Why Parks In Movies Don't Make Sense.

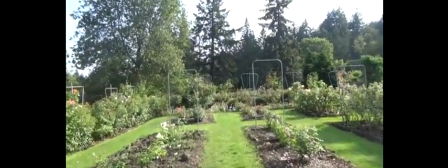If you view my YouTube channel, you know I visit a lot of parks,
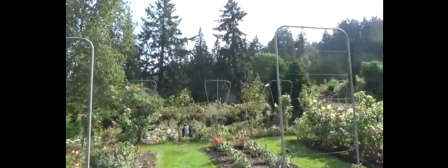and not just big famous parks with special and attractive scenery, but also a lot of average, everyday neighborhood parks.
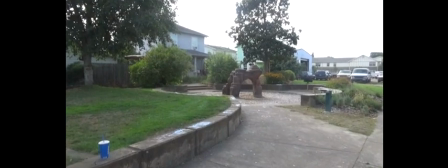Some people, it seems strange. Why do I do this? Well, there's a reason why, and to talk about it, I'm going to talk about how parks are portrayed in movies.
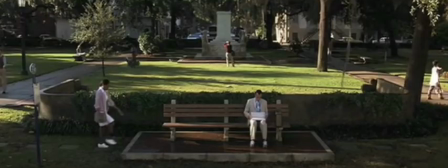I'm going to start with this iconic scene, the "Life is like a box of chocolate" scene from Forrest Gump.
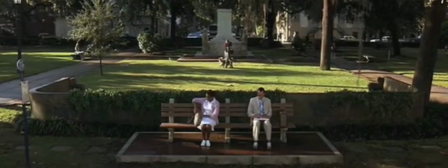It starts paused, but as it starts rolling, you can see that there are people in the background doing various things, mostly walking.
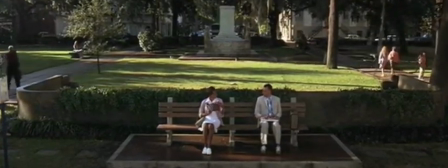And as you look closer, you might notice they're all walking in straight lines at the same scene without variation or deviation,
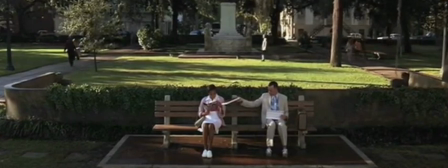and mostly walking perpendicular to each other and not interacting.
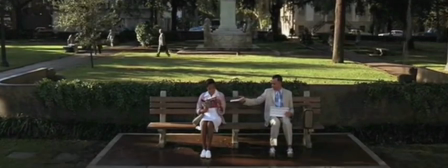Of course, this is so that they don't interfere or distract from the action in the foreground.
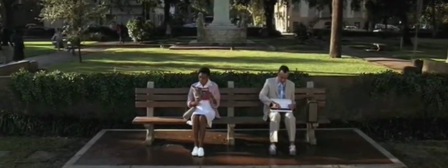This park is also an urban plaza style of park, without playground equipment or places for children.
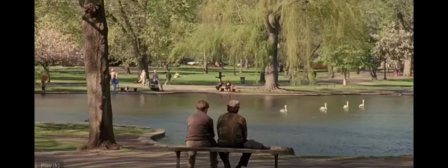This does exist in the US, but it's a little bit rarer. But in movies, you'll see this quite often. Equestrian statues and the like, which aren't super common in parks in real life, but are in the movies.
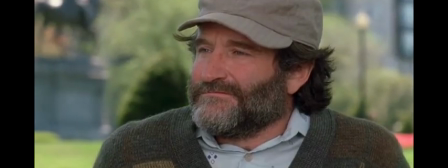Another example of this is in Good Will Hunting.
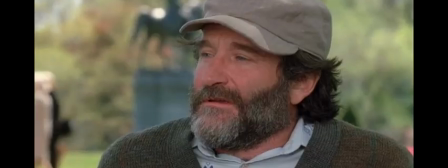Along with the artificial movement you can see at the beginning of the clip, there's also a big equestrian statue behind the characters.
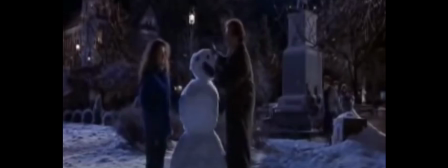In the movie Groundhog's Day, the snowball fight scene is also in a park that's a little atypical.
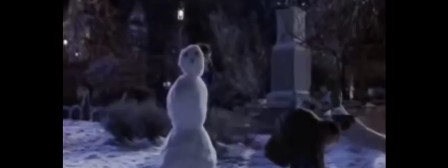It's a town square style park with buildings in the background and a lot of landscaping and manicuring.
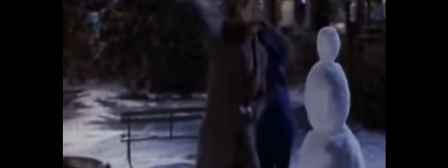There are children in this scene, which makes sense in the movie's context, but it's not the type of park that children would normally play in.
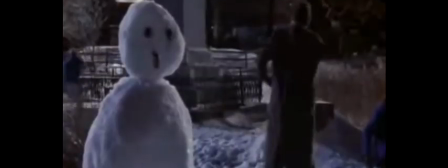This is another example of a park type that's not typical in the US, even though it exists, but is more typical in the movies.
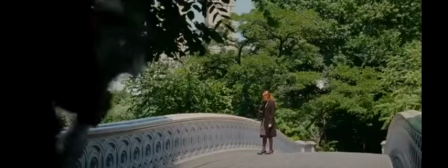In contrast to our scene in Forrest Gump, where the background activity was improbably busy,
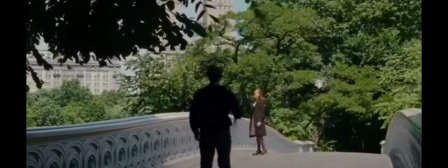in Spider-Man we have a scene taking place in Central Park, in a place that on a sunny day would probably be full of people,
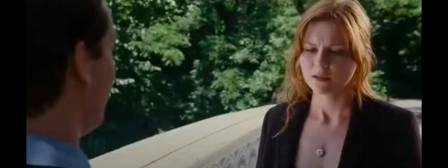where it's empty because of, well, we want to have a romantic movie scene.
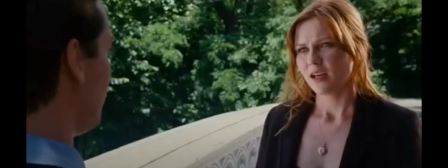This is pretty typical of the movies, but also is pretty unrealistic.
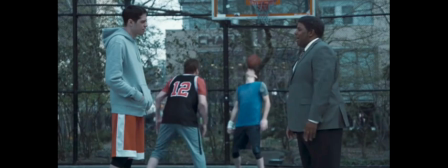As a great Saturday Night Live skit would remind us, it's not always possible to have realistic background action. For storytelling purposes, it's normal to modify background events or choose a more scenic location to help tell the story.
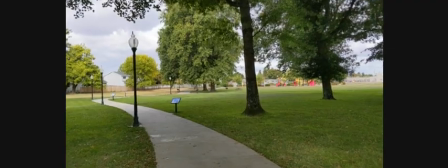But there is a downside to that. The problem is that reality becomes unrealistic.
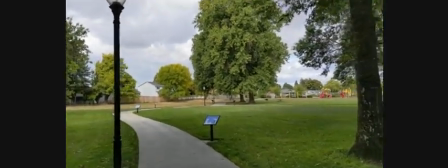People are so used to the images shown in movies that a video of a neighborhood park where not much is happening,
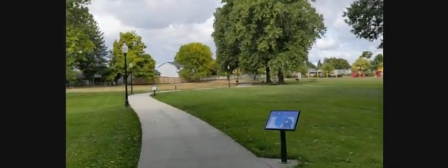and in fact where there's no people, seems weird.
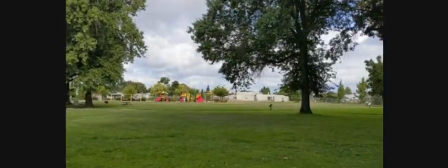One of the reasons why I make videos of parks, shopping malls, and other aspects of everyday life is I want to capture,
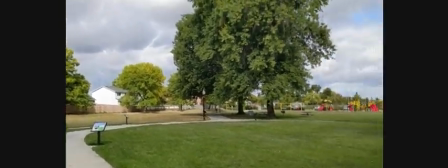for the present and for the future, what the little parts of daily life look like when they aren't part of a story to tell.